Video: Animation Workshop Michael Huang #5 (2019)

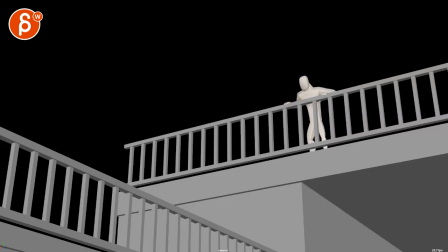6:59 these are kind of the for me the two areas that you could potentially uh think about this is extremely picky and and silly but i would somehow move either the something or extend the geometry so that this does not fall straight into here.
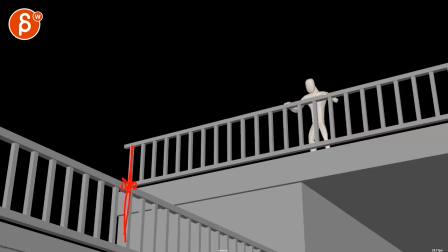7:16 I know this is extremely silly. I'm just seeing tangents and lines. I know, I mean, very silly.
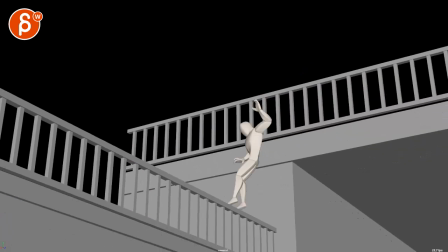7:23 And then you mentioned that the cup at the end, I don't know, it's already pretty long.
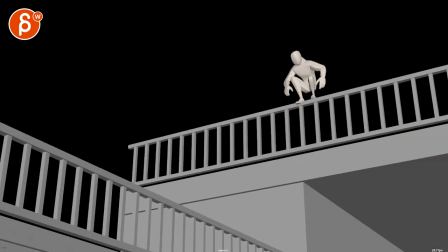7:31 So like he can come, I mean, you could potentially have him as he lands.
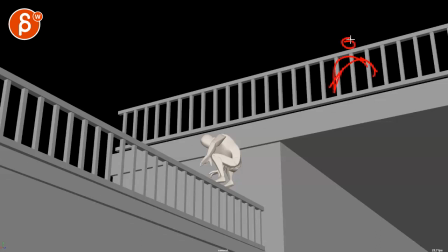7:38 Cup starts to show up. And again, you can make him really big and out of shape, maybe even holding a donut. um so just so that we know oh that cop is really not in in any shape or form a threat that is person doesn't
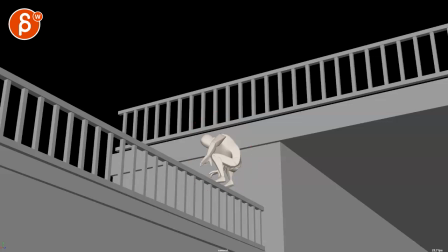7:53 mean that he doesn't have to be frantic and wants to get away but you know something where my train of thought is he jumps down and right through here
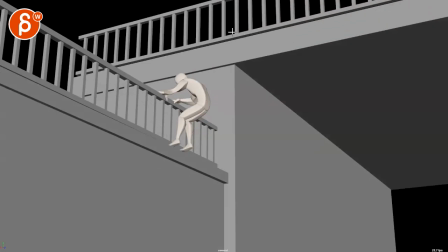8:00 you would see the cop coming so that when this happens you know there might just be or the cop might be here so it's a bit more visible
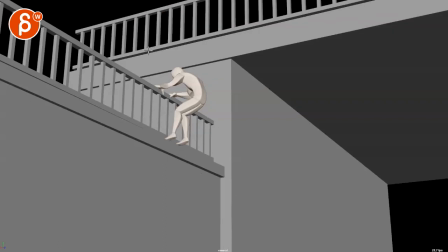8:07 and might be just angling his arm down to shoot when he does this might be again
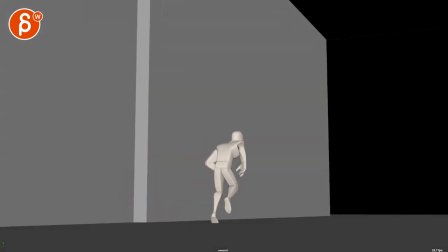8:17 here, some ricochet and shooting, comes down and then as he flees still some hits.
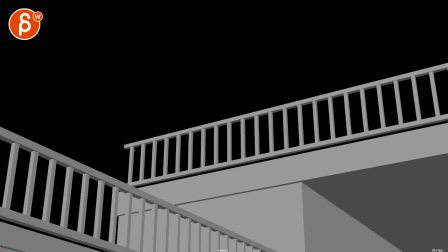8:25 I'm not sure personally if you need to go all the way back up to see the cop. Just if I play this, even if you play from here, right? Say that's like two seconds, we can shave off the shot.
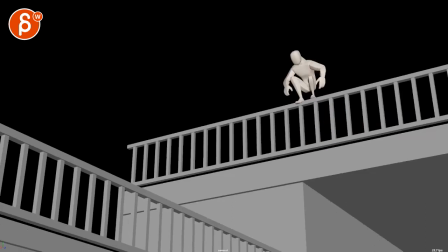8:36 Comes here, checks around, pew pew pew, more frantic, jumps up and then boom.
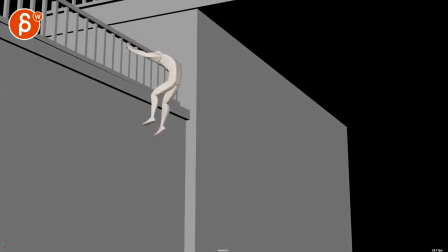8:44 And I guess you could. Maybe. Maybe. Maybe if you shave those two seconds off, we can go back up to show the cop.
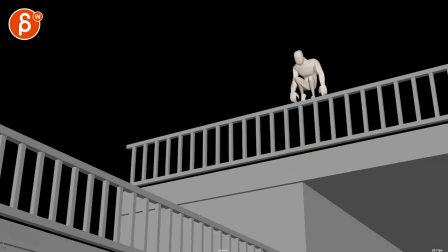8:51 Maybe. But it could be interesting, too, to have the cop now suddenly show up here.
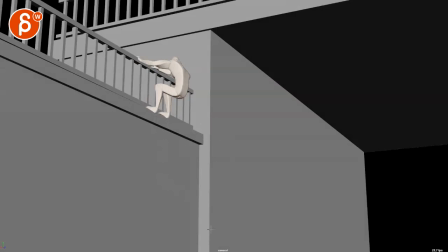8:58 You know, then you don't have to go that low with the camera. I mean, this frame down here could be here.
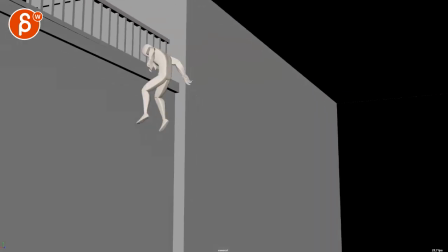9:04 So we see a bit more. And then the character is really leading the camera.
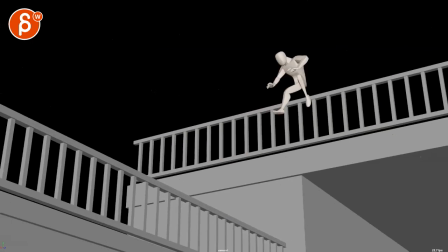9:09 Because right now, the camera is a bit anticipating that whole thing. so imagine that we're maybe not lower than this and see that gives us enough
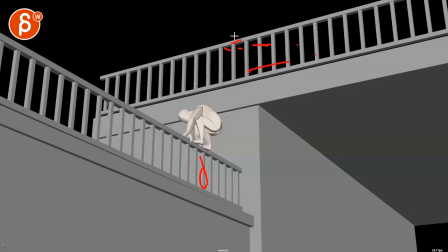9:16 room for the cop to still arrive and then you could you could play with the fact that the cop is out of breath maybe maybe the cop is here goes and maybe you play up the casualness where uh
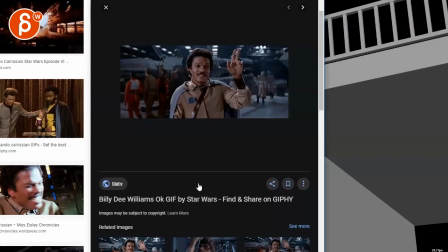9:28 this character does more of a move like this or it's kind of like he does that imagine you got you know like really pointing that the the fingers here in the very big exaggerated all right i'm out of here moment
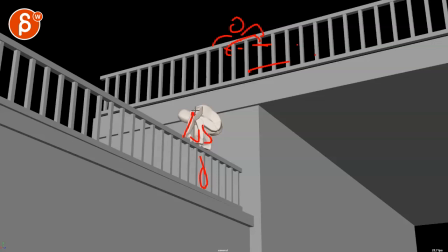9:43 so that imagine he's here and maybe he holds on with one arm chest is a bit higher head up and then with this hand he does kind of like okay bye bye
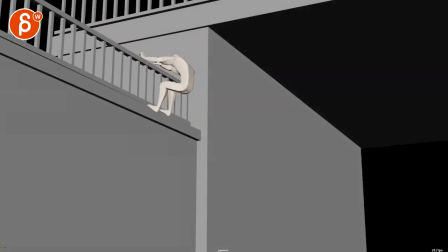9:52 and then does that one two jump down while
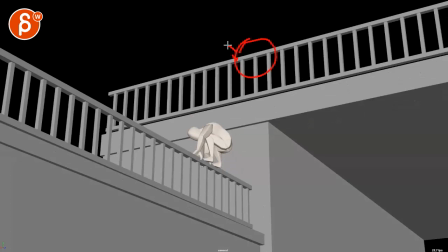9:57 the cop is just maybe trying to reload or grabbing a gun or
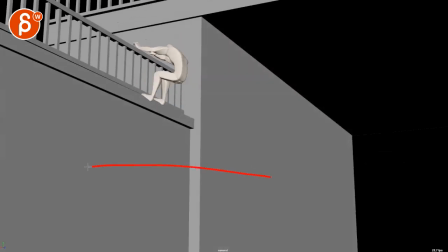10:01 fumbling the gun or something and then again that lower frame might be here and then only through here
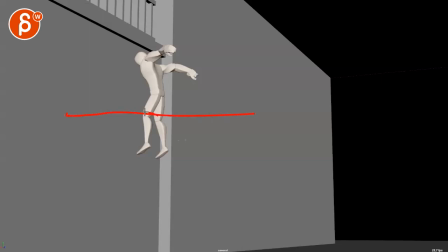10:09 the camera will catch up and we can easily break frame where that character is this far off screen and then land and does his